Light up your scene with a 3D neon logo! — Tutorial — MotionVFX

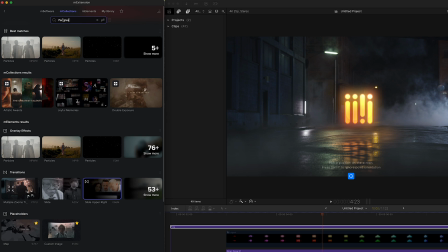Now I'll do exactly the same with a dust effect floating above the glow of our logo.
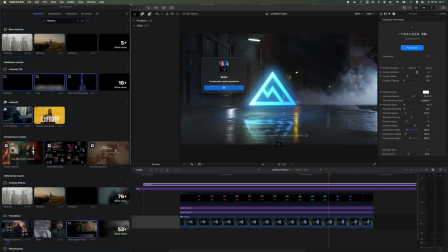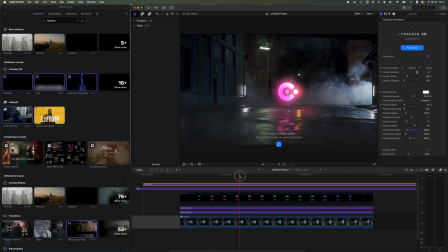I think I'll add even more realism to our scene by creating a light reflection on the wall next to our logo. To achieve this effect, I'll duplicate the video, then apply MRoto AI.
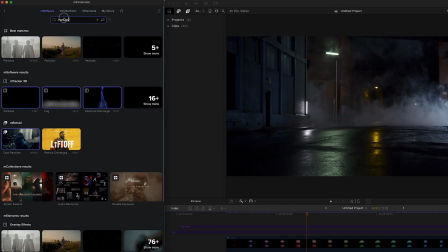And track the area where I want the light reflection to appear.
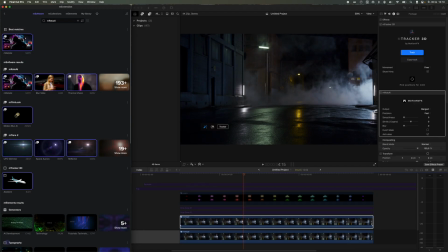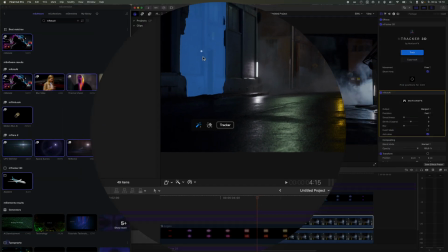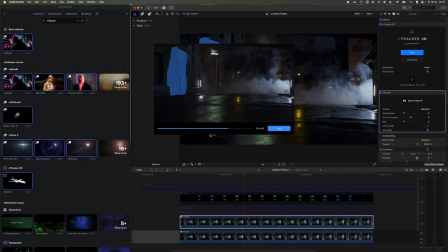I'll blur the mask so it blends nicely with the rest of the scene, and then begin color grading and adjusting the exposure using the built-in color board tool to make it look like a flickering, colorful light.
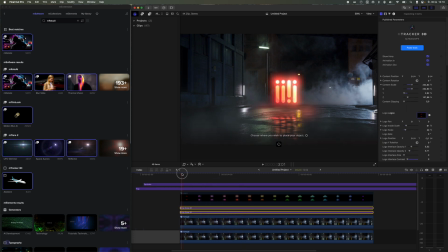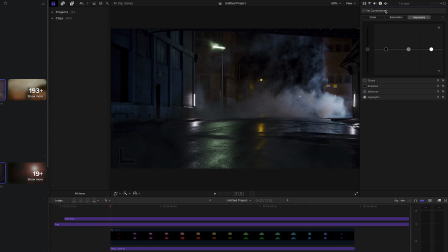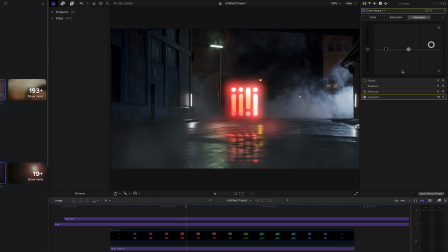I'll animate this manually by keyframing the appropriate parameters.
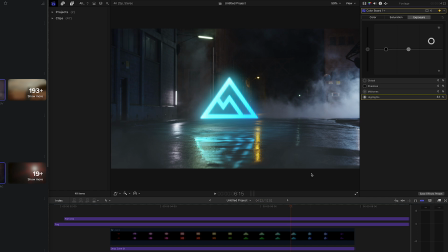It's important to use two separate color boards for animating brightness and color individually.
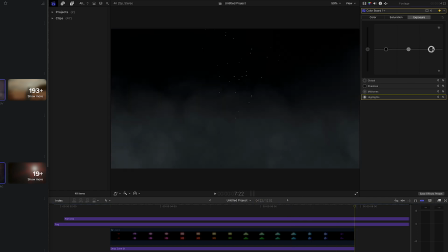This gives you full control over both aspects of the animation.
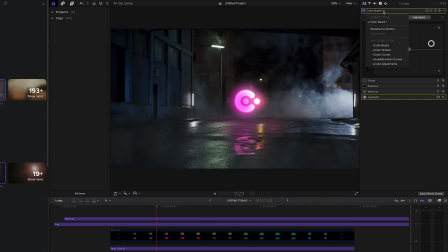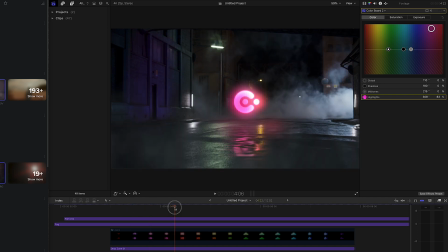Right now, I'm doing my best to match the wall color to the color currently displayed on the logo.
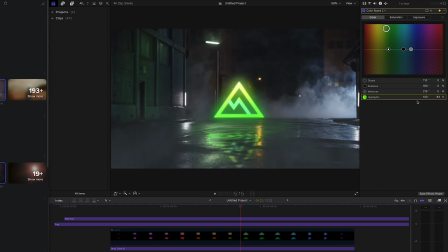This is an important step if you care about achieving a realistic look.
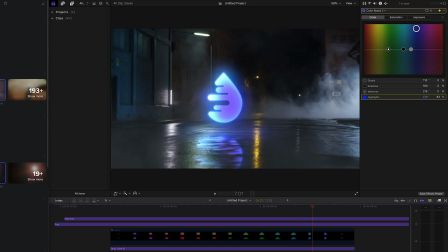So take your time.
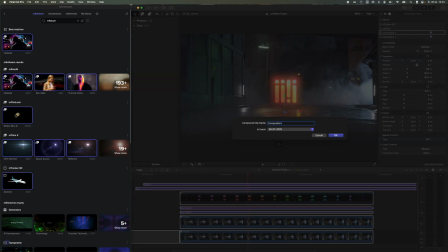Finally, I'll place everything into a compound clip, and as I mentioned earlier,
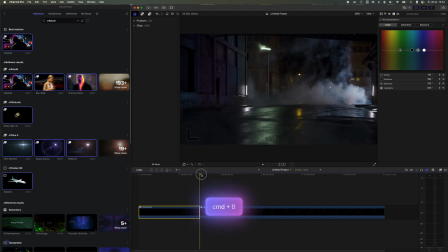I'll trim the beginning of the composition so that the first frame shows the video with the effect, not just a black background with fog as it does currently.
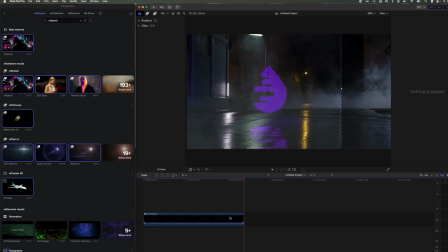I'll also trim the end of the composition so that it matches the exact duration of our original input video.
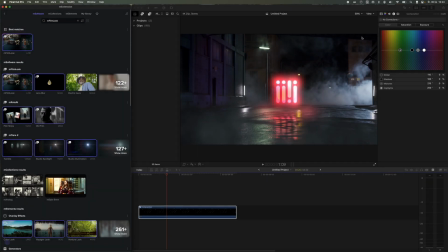Once that's done, I'll go to M Extension and apply M Film Look to the entire composition.
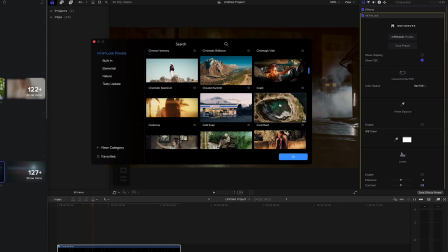Starting with the Coast preset, I'll tweak it to perfectly match our scene.
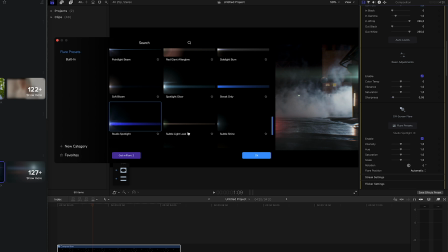I'll pay special attention to the placement of the flare, which will create a cinematic streak effect, as if the whole thing were shot with an anamorphic lens.
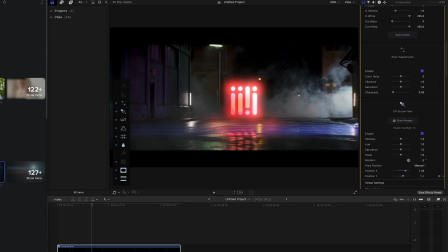I'll also change the LUT to something more filmic, and finally, enable motion blur.
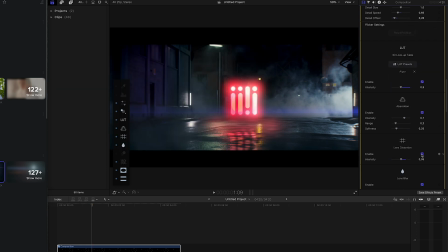That's it, our composition is complete, and I think it turned out really well.
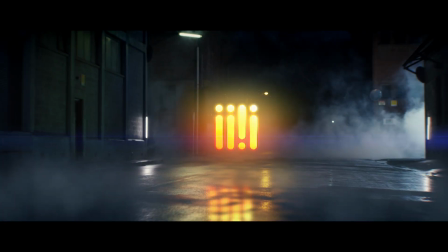If you liked it, give it a thumbs up and subscribe for more content like this.